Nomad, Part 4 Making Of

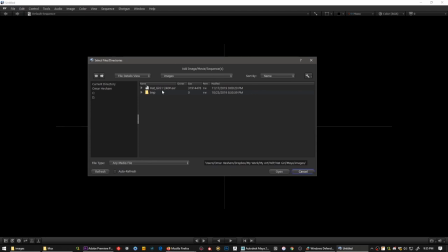And after it's done, which takes less than an hour on Rebus Farm,
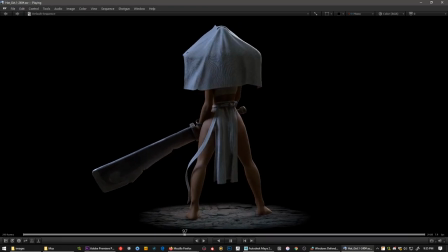it automatically downloads all the frames through the plugin to my computer, and I'm able to view them here in RV Player.
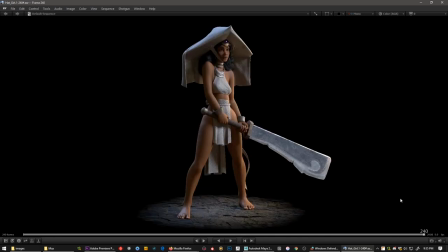And you see there's some flickering artifacts here, which is what we call moiré, that happens on detailed areas when you're zoomed out.
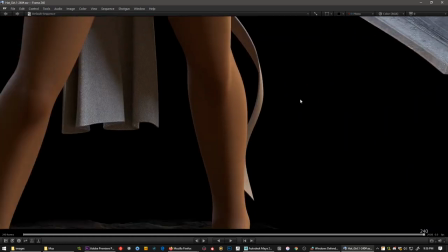This of course goes away in the comp and when you zoom in.
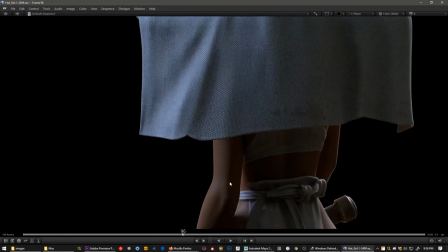Checking all the details, making sure there's no issues, no glitches. And I'm generally happy with how it turned out.
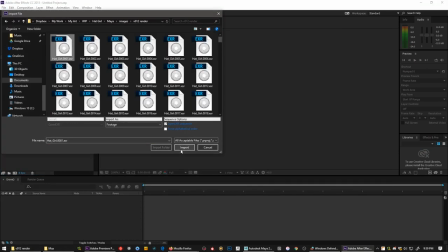Now I do a quick comp in After Effects. Usually I would do it in Nuke at work, but here I have just a quick dirty After Effects comp.
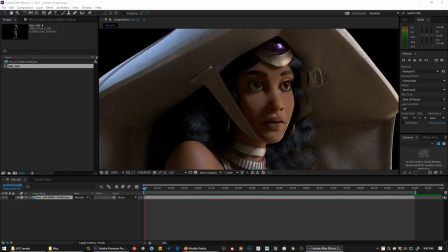I'm just going to be duplicating the layer a few times and applying different blurs to it,
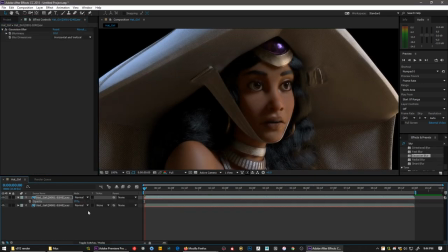adding a quick bloom and also changing the background color a little bit so it's not 100% dark.
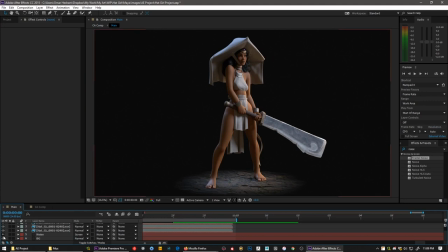Some tricks to at least trying to make it look a little bit photographic. You see the subtle background change there, the color slightly lighter.
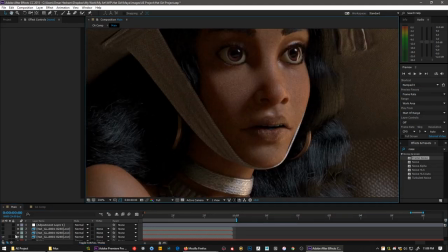Also there's the bloom and the blur. Just gives it a nice softness and helps it blend together.
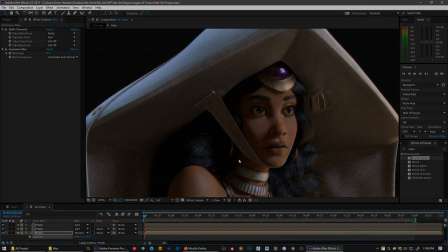That's it. And here's the final turntable.
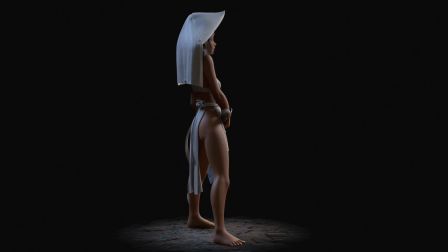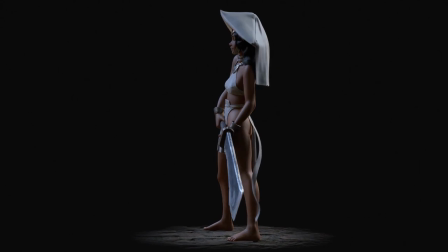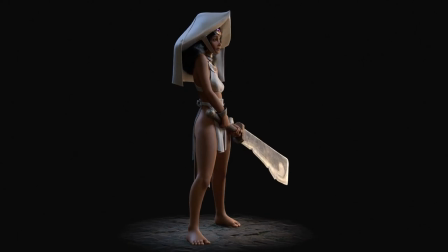I hope you found these videos helpful, and thank you very much for watching.